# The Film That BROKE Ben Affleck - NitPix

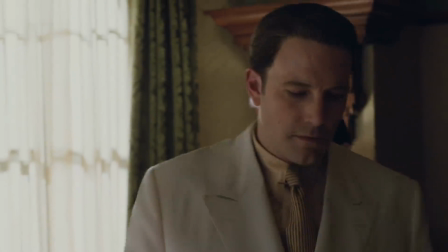[28:43] You know Joseph, what I like about Albert White. What?
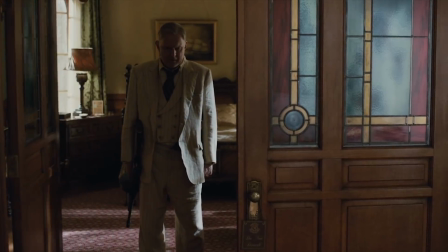[28:49]
Surprise! Albert White has been hiding in my hotel room all this time. That's a bit weird.
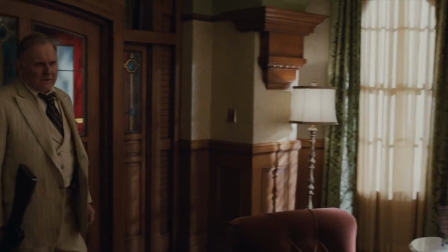[28:54]
I haven't even heard anything about Albert White for like an hour. I kind of forgot he even existed.
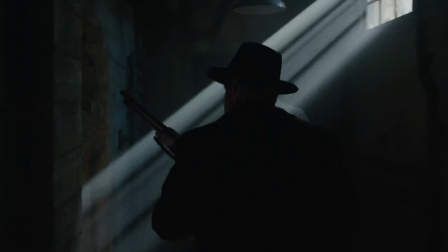[28:59]
But Joe has his own surprise up his sleeve hole. Surprise! All my gangster friends have been hiding under the hotel.
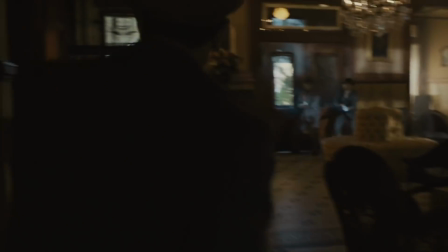[29:05]
And now they know it's the right time to pop out and kill everyone. Isn't that real epic style?
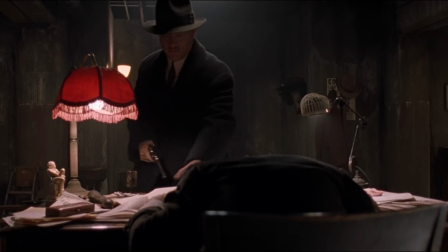[29:10]
In Road to Perdition, after the two men are dead, Sullivan reads the note and boom, surprise.
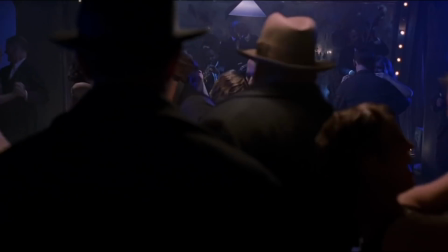[29:16]
Makes sense why Daniel Craig was all shook. Everything aligns in a natural way, all the subtext is foreshadowed from the very beginning and we didn't even know it.
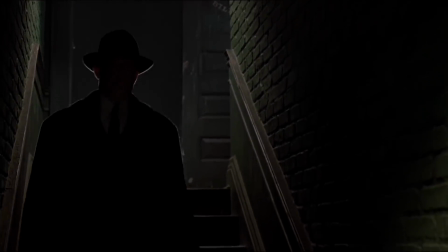[29:25]
The way Sullivan is steeped in shadow at the start, communicates that this isn't simply another day at the office, there's something happening underneath everything.
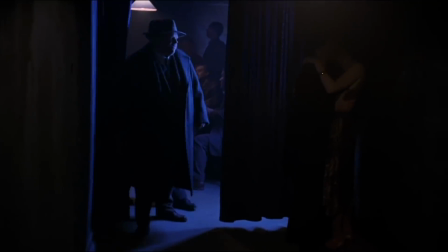[29:33]
But until the note is revealed we don't know what that is. All of this is communicated through the effective directing which understands the value of subtlety.
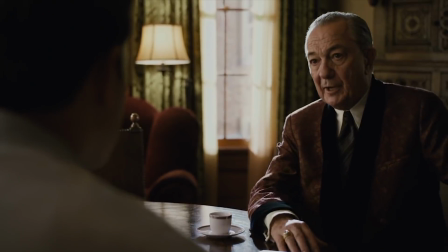[29:41]
In Live By Night both these men have huge secrets, however there is no attempt to try and convey this through how the characters interact, nor how they are framed.
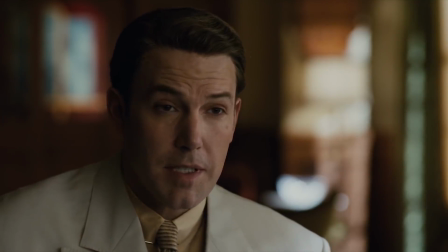[29:50]
The conversation is directly literal, making the scene excruciatingly drab. The characters simply address each other until the surprise twists.
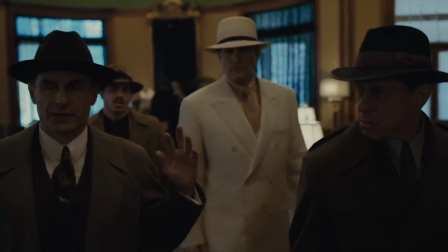[29:58]
There is no thought placed around each character's given circumstances, and the potential of the scene is entirely missed.
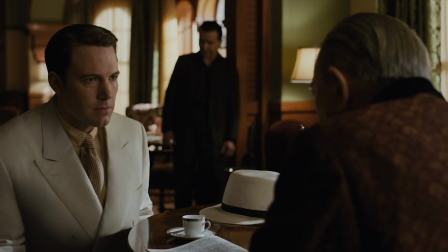[30:05]
There's no mood established, there's no tension, it's simply a series of occurrences.
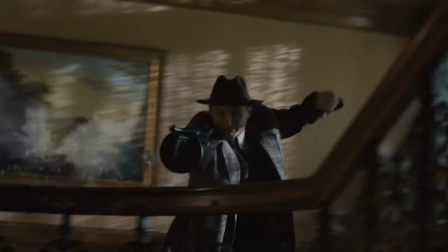[30:09]
This scene changes everything since Joe Coffin eradicates all his enemies, but it never truly feels important.
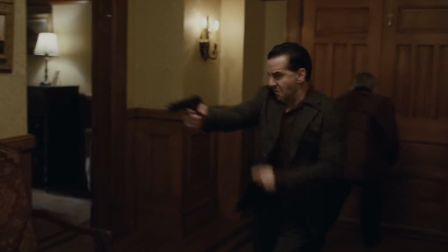[30:16]
This energy continues as Joe and his crew kill everyone. Once again there doesn't seem to be any suspense or element of stress within this action sequence.
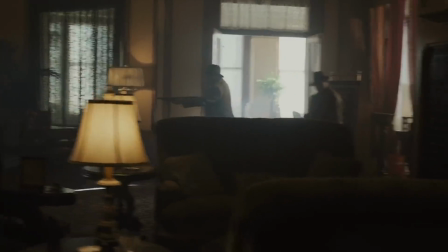[30:24]
Once again there are no risks or close calls, they just easily overpower and kill this hella powerful gangster.
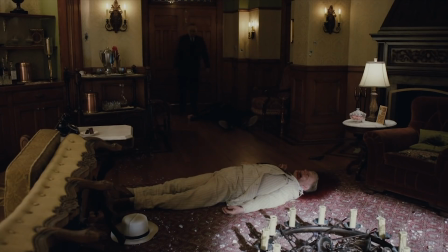[30:31]
Albert White is shot so unceremoniously, even Joe seems a bit disappointed.
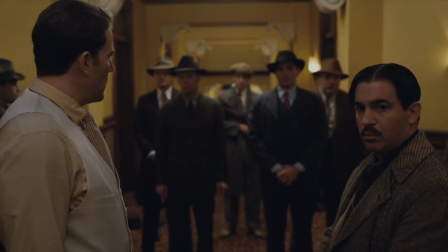[30:36]
Once everyone's dead, Affleck retires with this really half-baked speech that fully belongs in the 90s.
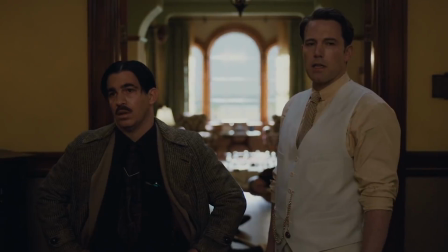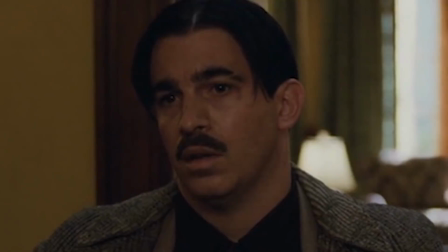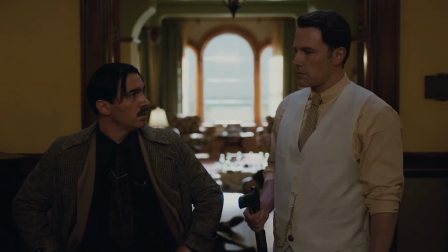[30:52]
He ritualistically passes the torch to his mustachioed compadre from the beginning of the film,
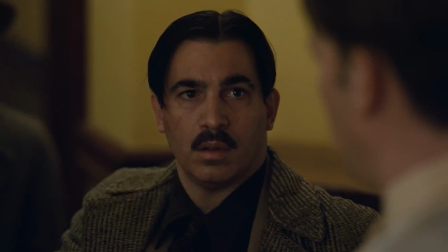[30:57]
a man who doesn't seem to have displayed any form of leadership skills, but it's treated like a really serious and deep moment.
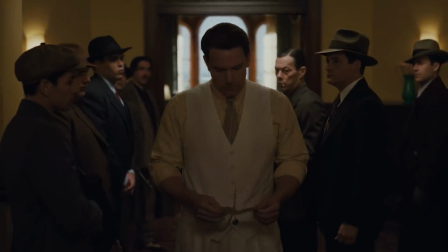[31:03]
As a director, one of the most important things to maintain is tone, so that when you want to have a soppy, cringey speech where you're treated like Jesus,
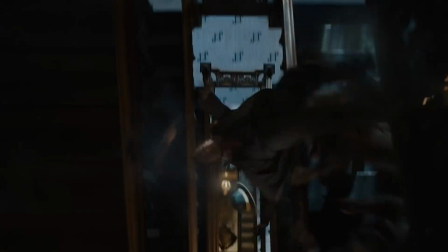[31:11]
maybe don't put it at the tail end of a really brutal and ruthless action sequence.
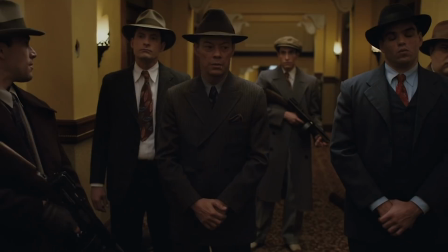[31:16]
It just leaves people wondering what the fuck your film actually is.
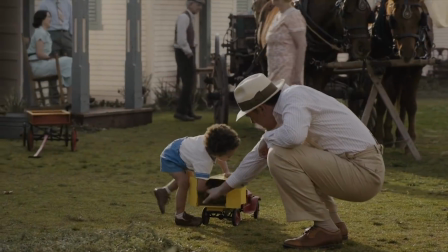[31:20]
Joe retires from his life of crime, he lives with his son and his perfect wife, I guess we're supposed to be happy for him,
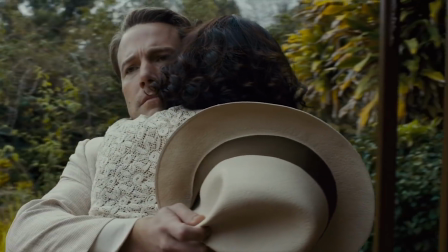[31:26]
but this utterly unconvincing love plot has hardly any development and feels just like countless other uninspired Hollywood love stories.
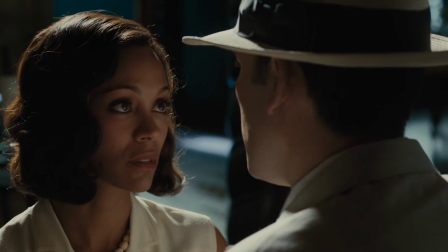[31:34]
Is this film supposed to be a love story? Well I think a part of it wants to be, but it's also trying to be 3 other films at the same time.
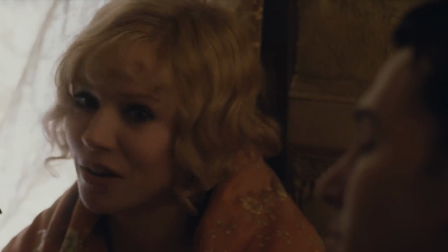[31:42]
As a side note, Joe finds out the first girl he was dating actually faked her death, and Joe goes to visit her.
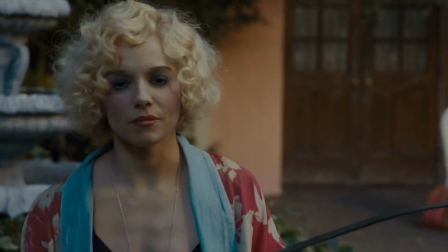[31:48]
They kicked her in authentic 30s makeup, but test audiences hated it, so it's been toned down with the help of CGI.
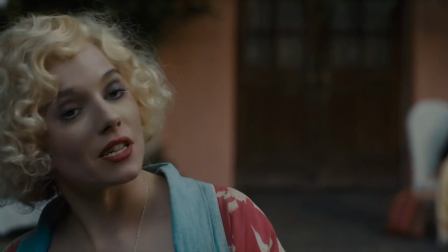[31:54]
They stand and talk, but nothing new is learned, and it doesn't give the film any additional meaning or purpose.
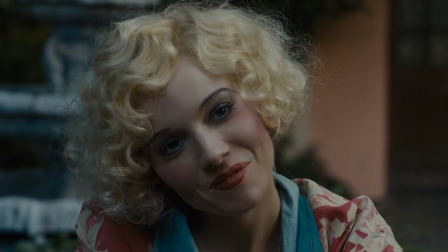[31:59]
Similar to Joe's dad in the film, I have only mentioned this for the sake of accuracy, but its presence in the story seems utterly inconsequential.
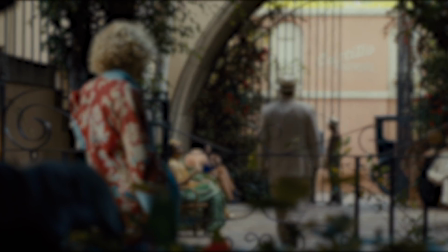[32:06]
So now what? Is it over yet?
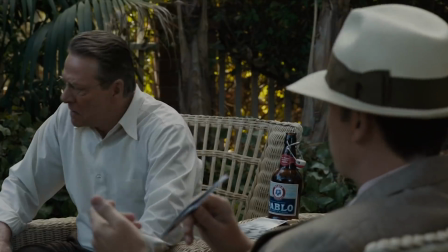[32:09]
It seems like everything has been tied up with a neat little bow, but remember when I said that scene where Affleck showed the chief those pictures was really important?
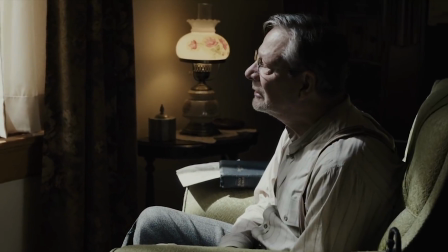[32:18]
Well this is why. The chief has now gone all loopy and he seems to blame Joe for everything that happened to his daughter.
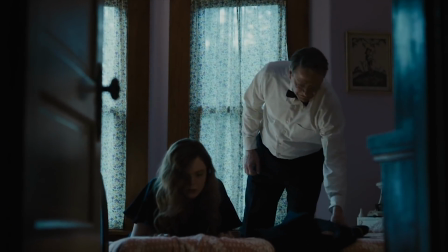[32:24]
Even though all he really did was take her rehab and inform her dad what happened to her.
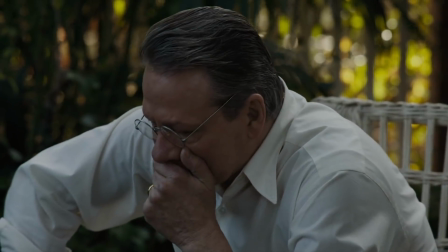[32:29]
But for the sake of giving us the illusion that this narrative is clever, he blames Joe for what happened.
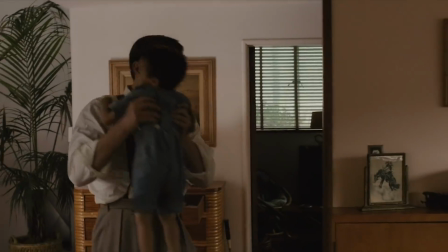[32:34]
The chief shows up outside Joe's house and starts shooting up the place with revolvers. Joe manages to protect his son but his totally perfect wife gets shot in the fucking face.
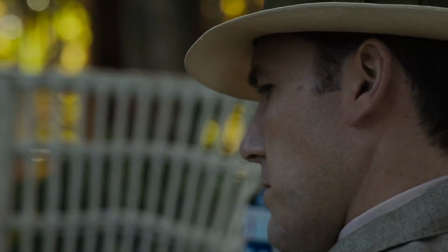[32:43]
See what they did there? Joe's actions have come back to haunt him. Even though again it doesn't even really make sense.
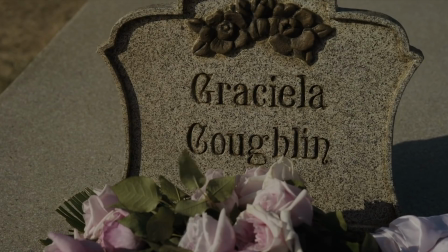[32:50]
But yeah, now Joe is sad.